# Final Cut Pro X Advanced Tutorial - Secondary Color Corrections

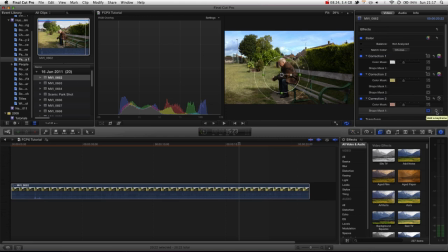Now let's say our character moved, we can actually press here add a keyframe, scroll earlier on in the sequence, add another keyframe and move our mask and over
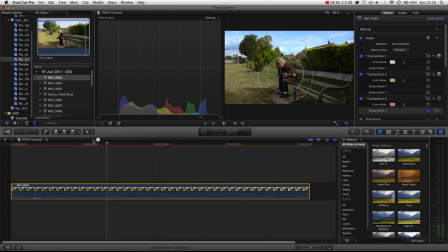time now you can see that our mask moves now why is this important basically if you're actually got a moving image you can see this is actually a very static shot maybe you've got a pan or maybe your actual characters moving you can track maps you can you can track these masks to
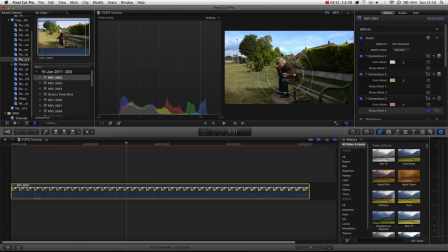your characters for realistic well mainly just to give you an accurate color grade each time. And if we just go into this color correction, basically I want to give him a bit more saturation on his face, and a bit more contrast.
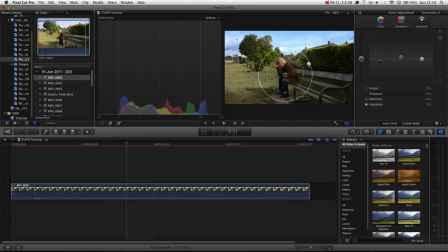If we bring this in, like that. And now really quickly we're starting to create an image that we've got far more control over.
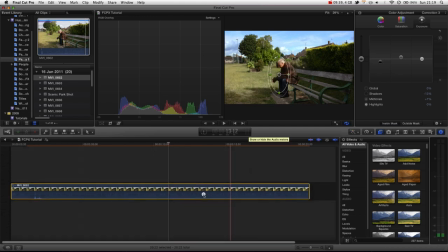We're adjusting the areas specific to what we want, and this is what we mean by secondary colour corrections. We are adjusting specific ranges, specific areas of the image and you can see now our image is actually far more balanced.
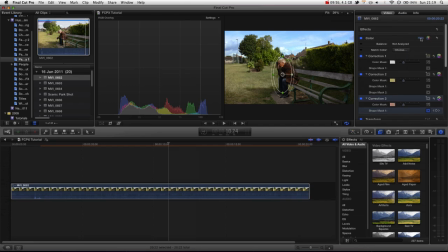Last but not least we actually want to add an overall colour correction. Now if we just add a colour correction we're not going to add any masks, any colour ranges, we're just going to go into the correction and intensify some of the whites just to add a bit more contrast, not too much because we don't want to blow the sky out which we spent a while correcting ourselves.
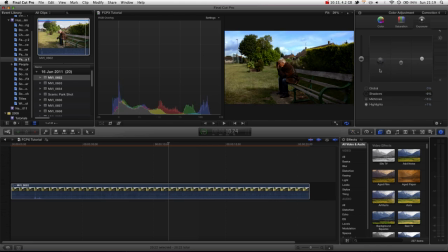If we're darkening the blacks we might want to actually keep some of the grays in. And the other thing is we want to add some white, some yellow to the overall image just so we can get this warm feel that we were going for. And you can see without the colour correction to the grass, you can see this is the colour correction to the grass.
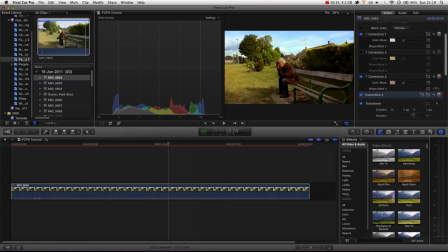Without that, look now how bright and green the grass looks. Because we desaturated the grass first, now we've brightened up the image without brightening up the grass which is fantastic it means we've now achieved the look we wanted to and if we play this clip back you can see it actually wants to render the orange bar indicates that
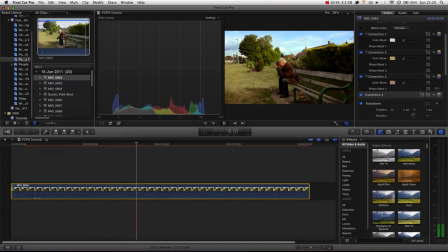but we've got sufficient playback we can see that our clip is actually looking far more nice and far more genuine now one more other thing you actually might want
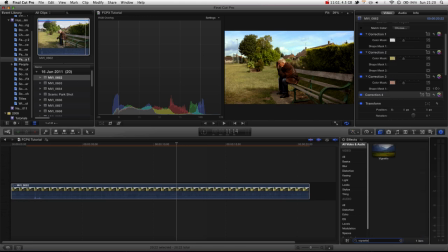to do is add a vignette this is quite a really common film look we just drag this from our effects browser and just click
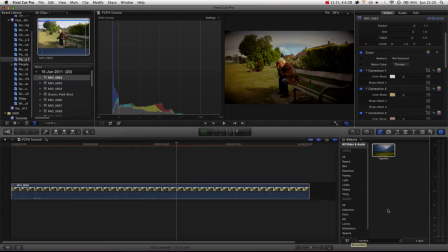this icon here if you can't see your effects browser and use the search bar down here. You can see by default it's quite a bit dark, you might want to decrease the darken amount.
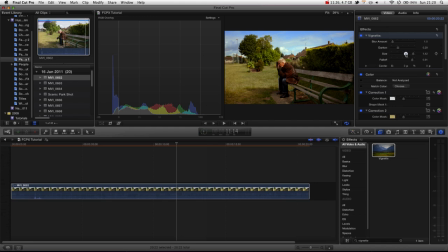There you go. Now we've created quite a nice vignette and it's really giving our image a nice load of style. Now that is how you use secondary colour corrections inside of Final Cut Pro X. You can see really handy, really quickly and efficiently,
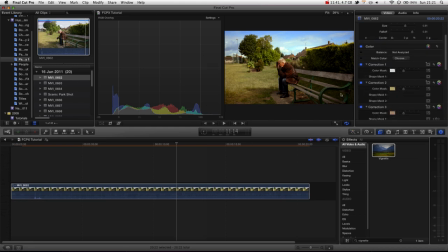we've got far more creative control over our image and we've got some fantastic results and we haven't had to send this clip to any third party application to get more control over the image. You can also adjust the softness by the way of the colour masks,
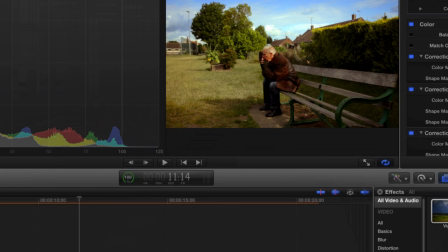the most common time you'd use this is for skin because often you get harsh edges on skin, we just increase the smoothing.
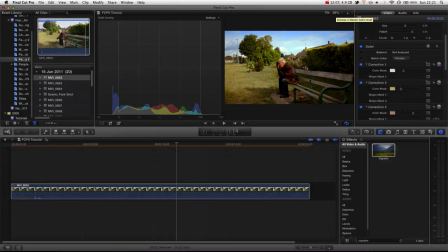So thank you very much for watching, I hope this was useful, now you know how to use the masks and colour ranges to create secondary colour corrections and accurately, and we've also used them to balance out the colour range of our image inside of Final Cut Pro X without,
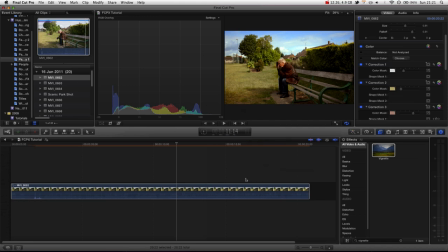without, sending it to a third party application. Everything is inside of Final Cut Pro X, so why don't you go ahead and buy it. Or not, Maybe you're just here to hate. Are you trolling? I don't like trolls.